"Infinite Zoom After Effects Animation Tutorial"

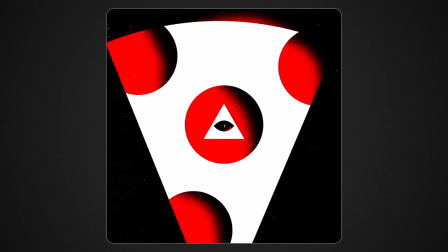I'm going to show you how I created this infinitely zooming animation in After Effects. Let's begin.
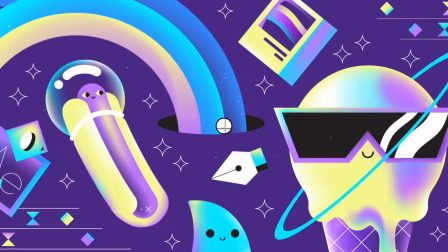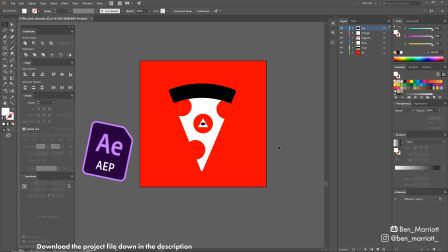I created all of these vector elements in Illustrator and then moved into Photoshop to add the texture and a few other design elements,
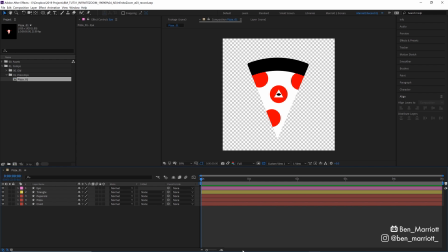but we can recreate most of those in After Effects. I've imported that Illustrator file into After Effects and I've got each element separated on a different layer. I've made this comp five seconds long and called it Pizza01.
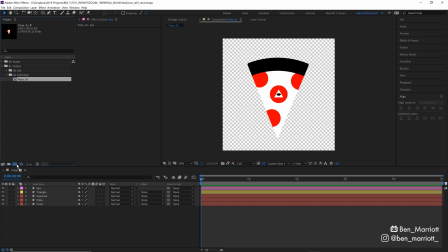I'm going create a new comp with these dimensions by dragging our pizza comp over the new composition icon here and let's call that zoom main to create a system for the infinite zoom i'm first going to create a new null object by going up to our layer menu up here selecting null object
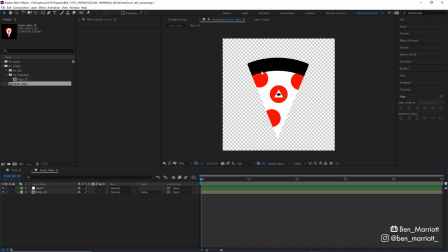or you can use the keyboard shortcut ctrl alt shift and y if you're a real hot shot and that will create a null object in the very dead center of our comp now i made sure in illustrator that the eye would be also the exact dead center of the comp but this technique
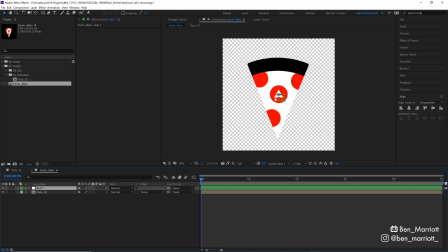will work with anywhere being the center point of your infinite zoom in or zoom out just move your null to that area let's rename that null master scale because we always label our layers and let's parent our pizza comp to that null using our pick whip we want to increase the scale of
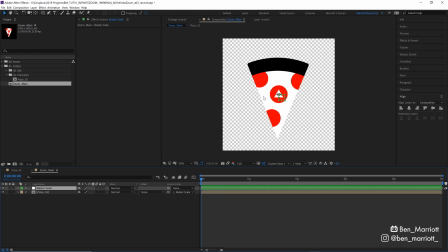this null so that the eye in our pizza comp fills the whole screen so let's press s on our keyboard to bring up the scale properties hit the stopwatch here and then
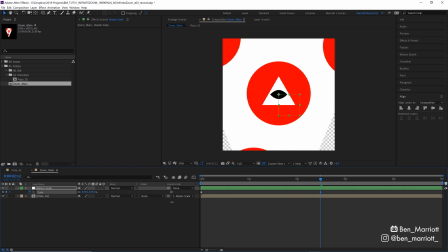around two and a half seconds in let's just drag this up until the black eye engulfs the whole screen there we
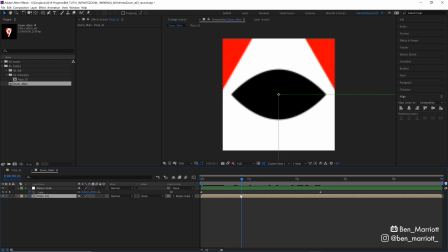are just under 6,000% now even though these are vector elements inside our pizza precomp we do need to check the continuously rasterized box over here so they don't get all pixelated as they scale now let's bring the end of our work area to where this keyframe is by pressing N on
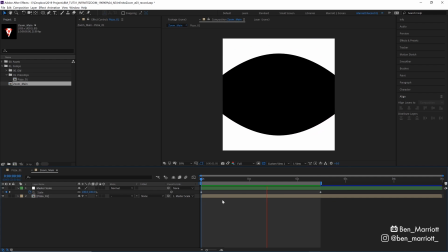our keyboard so that our playback will loop these first few seconds and when we play it back the timing looks awful you could fiddle around
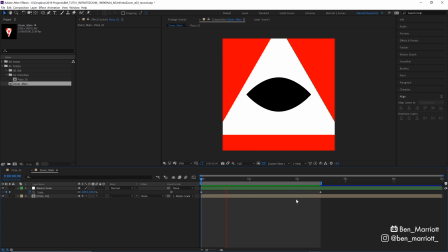these with a graph editor to find a speed that you like but for it to look like a continuous seamless zoom in the increase needs to be exponential and lucky for us that's incredibly easy to do in After Effects we just select both of those keyframes right click select keyframe
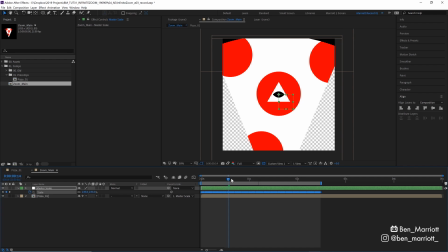assistant and then exponential scale After Effects will put a keyframe on every frame between those points and if we go into the graph editor we can see that they're on a precise exponential scale because these are all baked in keyframes it's a little trickier to adjust the speed But deleting those
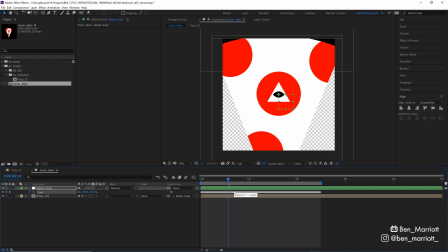keyframes and starting again isn't really that big of a deal If you need to zoom in to happen a bit faster and bit slower now if we play it back It's lovely and
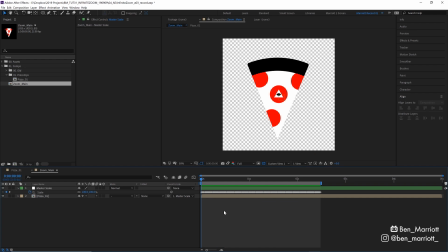smooth and scaling up at a constant rate now is also a good opportunity to add a background So I'm going to add a black solid by pressing ctrl Y
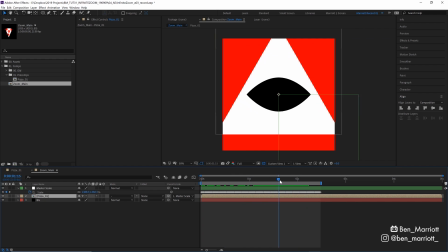But we do need to have a second pizza that's scaling up from inside this eyeball And so it isn't just blank and then snapping
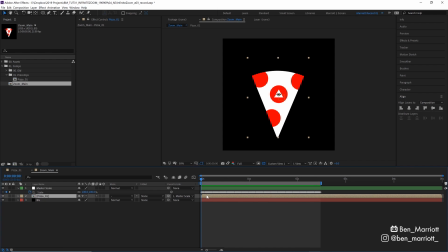towards this new pizza in the beginning to do that We can duplicate that pizza comp with ctrl plus D and then we remove its parent link from my master scale by selecting none over here so we need this pizza to be exactly this size at the end of the work area so let's
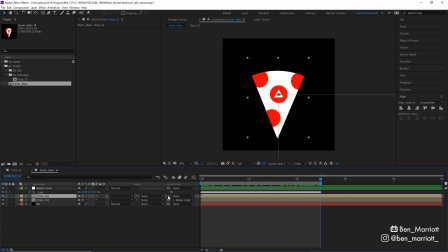go all the way over there and then parent it back to that master scale null now because it's attached to that master scale none at a different point it should play back seamlessly perfect
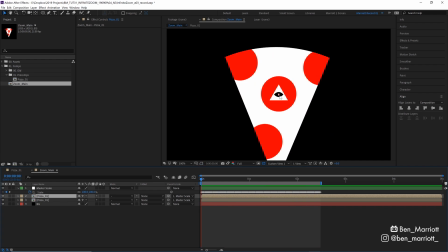the only thing that sticks out is this small little pizza that just pops on in the middle when we get to the beginning of the
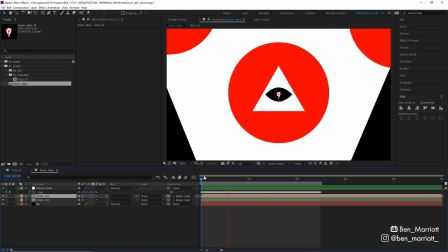loop but we're gonna take care of that and add some texture shading after a very quick word about this video sponsor Skillshare.
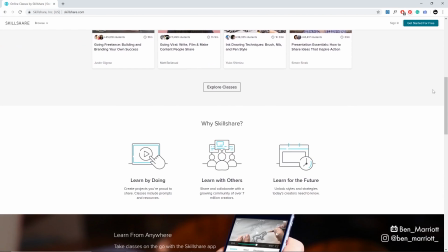Skillshare is a huge online learner community with courses on a huge range of creative, productivity and business skills from some of the best in the industry.
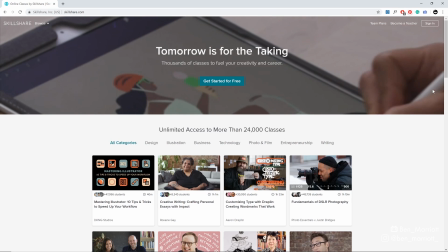With a premium membership you get unlimited access to as many courses as you can possibly handle, including Animating with Ease by Jake Bartlett,
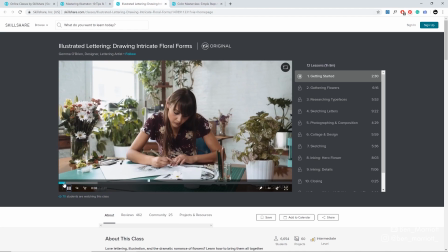Illustrated Lettering with Gemma O'Brien, Mastering Illustrator with DKNG,
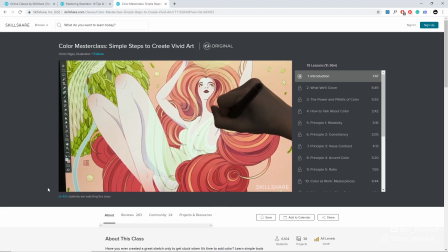and one I can't wait to watch is Colour Masterclass with Victor and I.